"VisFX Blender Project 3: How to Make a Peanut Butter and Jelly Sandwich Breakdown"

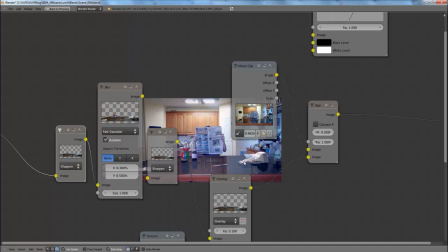733s
So if we take perfectly high quality, pristine 3D models and shove them into the grainy, fluorescently lit footage, it's not going to look very believable.
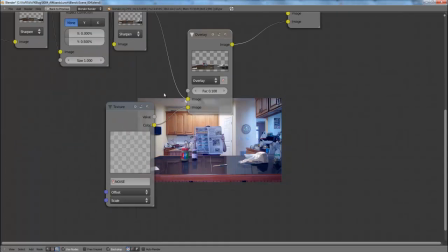742s
So then even further dirtying it up, I overlaid some colored clouds noise onto it,
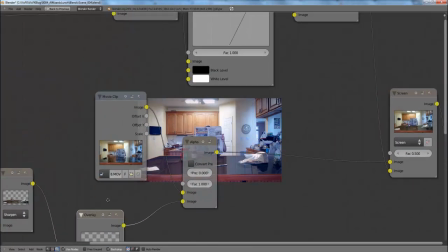749s
which helped add realism again. And then at this point I took the CG, which was only on one layer this week, yes,
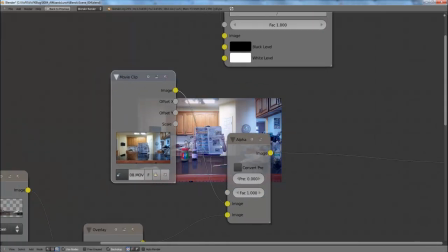758s
and I alpha overed it onto our movie clip using a factor of 1.
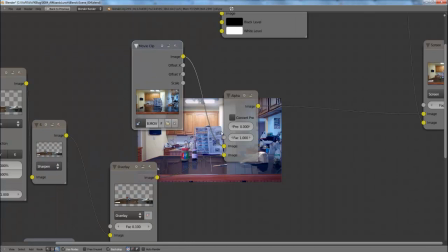766s
And since I rendered out with pre-multiply, I didn't even have to use an alpha map for the factor of the alpha over.
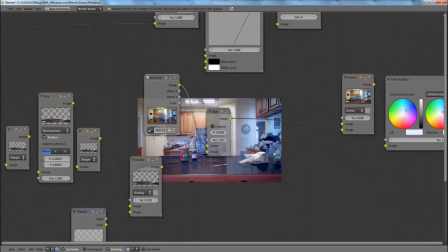770s
It just worked. Then up here
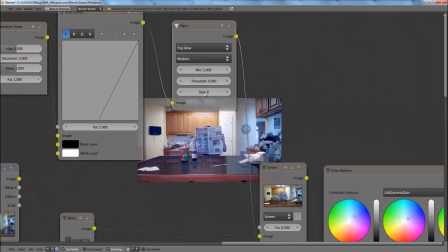775s
I added a glare node with a fog glow just to add a slight glow to any super high specular highlights in the scene, because it adds realism. If things are blown out in real world, the glow tends to bleed onto the actual footage.
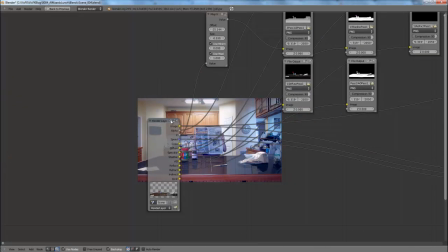788s
So how I did that is I took the image over here,
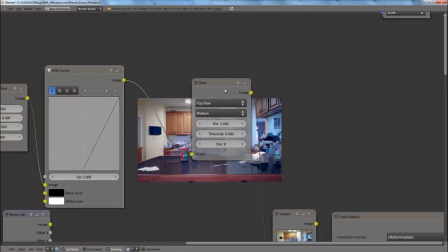792s
I desaturated it completely and upped the contrast, and then added the glare node and used a fog glow node.
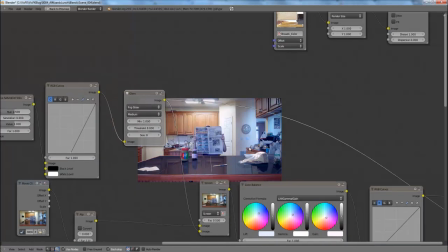801s
So what that looks like is this, if this will actually render out for us, as you can see.
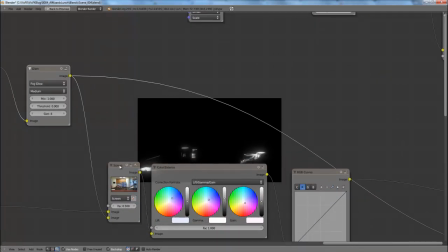807s
And then I took that and screened it over by a factor of half. Now it's very orange.
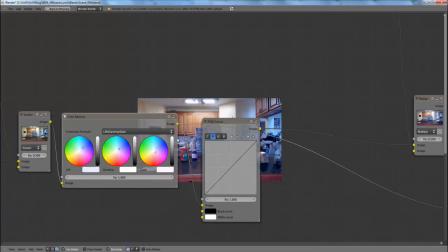813s
Then I color graded the whole thing. I've been told it's actually too blue. I need to be more sensitive on my color gradings, apparently. So I'll look into that in the future, but I didn't get to fix that this week because it's took 20-something hours to render and I was already out of time.
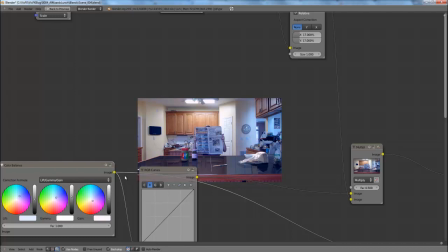829s
But I actually personally did the blue on purpose because I felt like the blue would add a magic-y tone to it. So I kind of like it, but I guess it's up to personal preference. I mean, art is completely subjective.
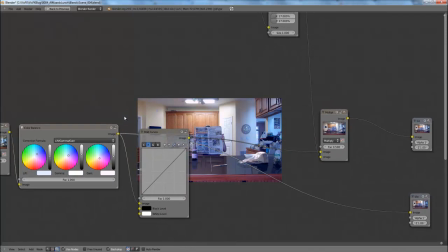841s
So I'll be more careful about that in the future.
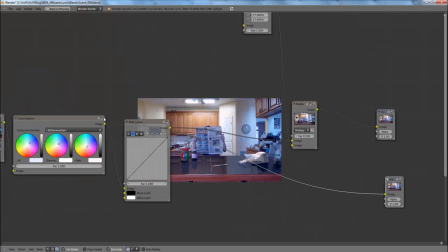844s
Another neat tip, guys, by the way, that I've been doing is you can hit Control-Shift and just click on nodes to change the viewer node to look at that node,
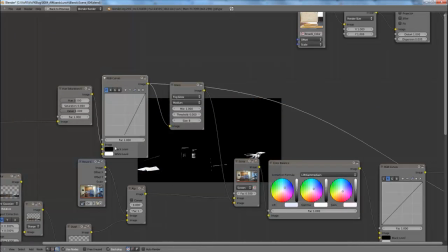852s
rather than having a bunch of nodes, or a bunch of viewer nodes for each one.
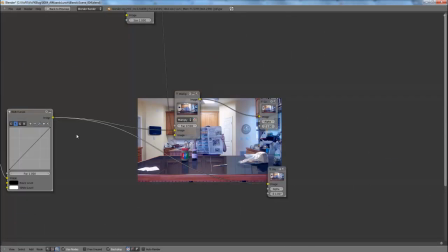859s
I learned that tip from Sebastian_K on the forums. He is very good with the compositor, and I appreciate that tip a lot. It helped save me a lot of headache.
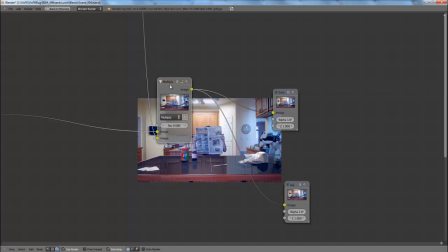870s
So thank you for that, sir.
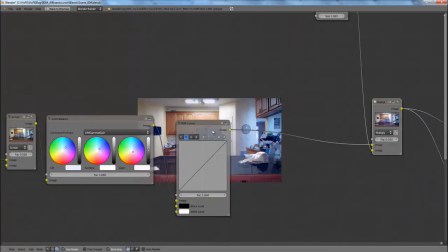872s
And then finally, after the color grading and contrasting and color fixing, using some curves node, the color balance node,
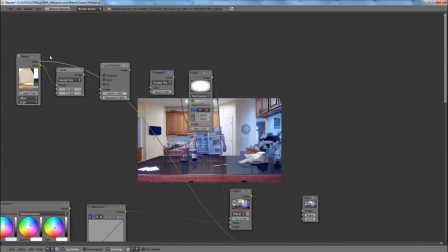879s
etc., I just added a simple vignette over, which I took any texture image, I scaled it down,
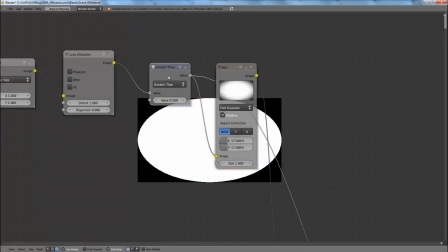886s
I lens distorted it, I did a greater than node, value 0, to make it purely black and white, then blurred it.
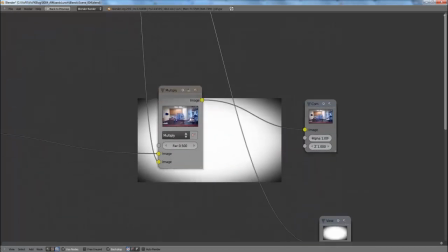894s
That is an Andrew Price tip from Blender Guru. and I love that tip because I love vignettes personally.
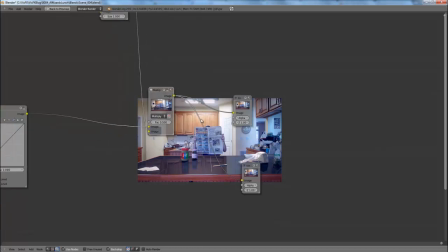901s
A lot of people hate them and think they're unprofessional, but I think they look pretty swell.
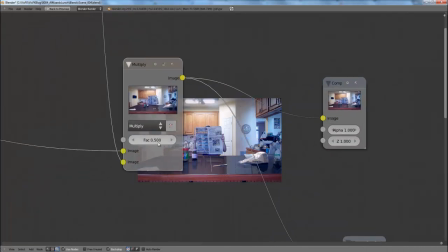905s
And then I multiply the vignette over the image by a factor of 0.5 because going up too high just doesn't look great.
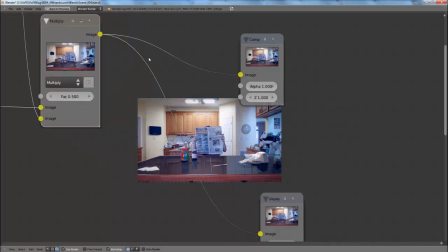912s
Got to keep it subtle for a vignette to look good in my opinion, depending on your context of course.
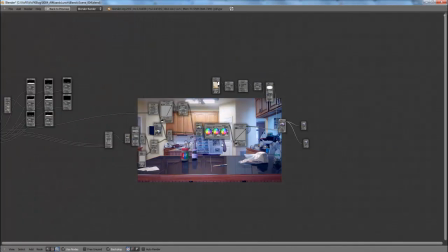917s
And that's all the compositing there was this week. It was very, very simple, just taking the image, dirtying it up, and shoving it over the footage, and color grading everything together.
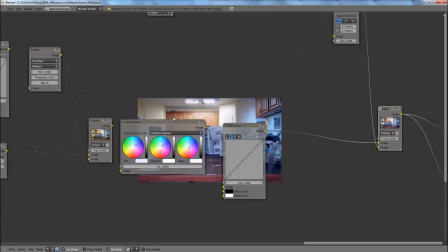925s
Because color grading everything together, by the way, helps make the CG fit in with the footage even better, because the footage and the color grading, the footage and the 3D models were color graded together, so it adds to the effect. It really helps blend it in better.
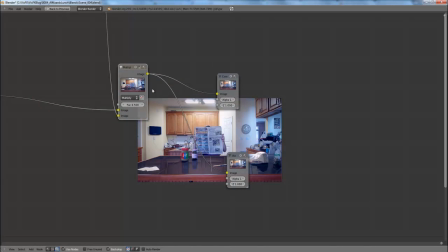941s
So then, what I didn't mention last week is I've actually also been using Blender to put the video files together for these projects. So what I do for that is I treat Blender as its own video editing software,
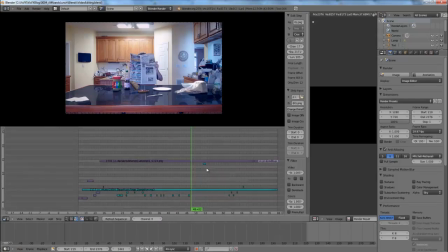954s
so I open up a separate window of Blender to do the video editing, just to prevent any issues or lag or anything like that.
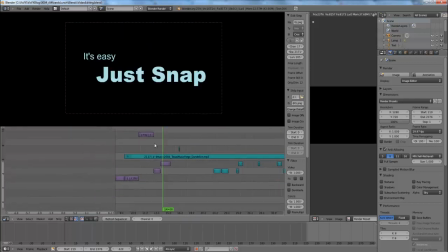960s
And I took all of the images and footage I did. I also did the text in Blender, by the way. I'll show you how I did that.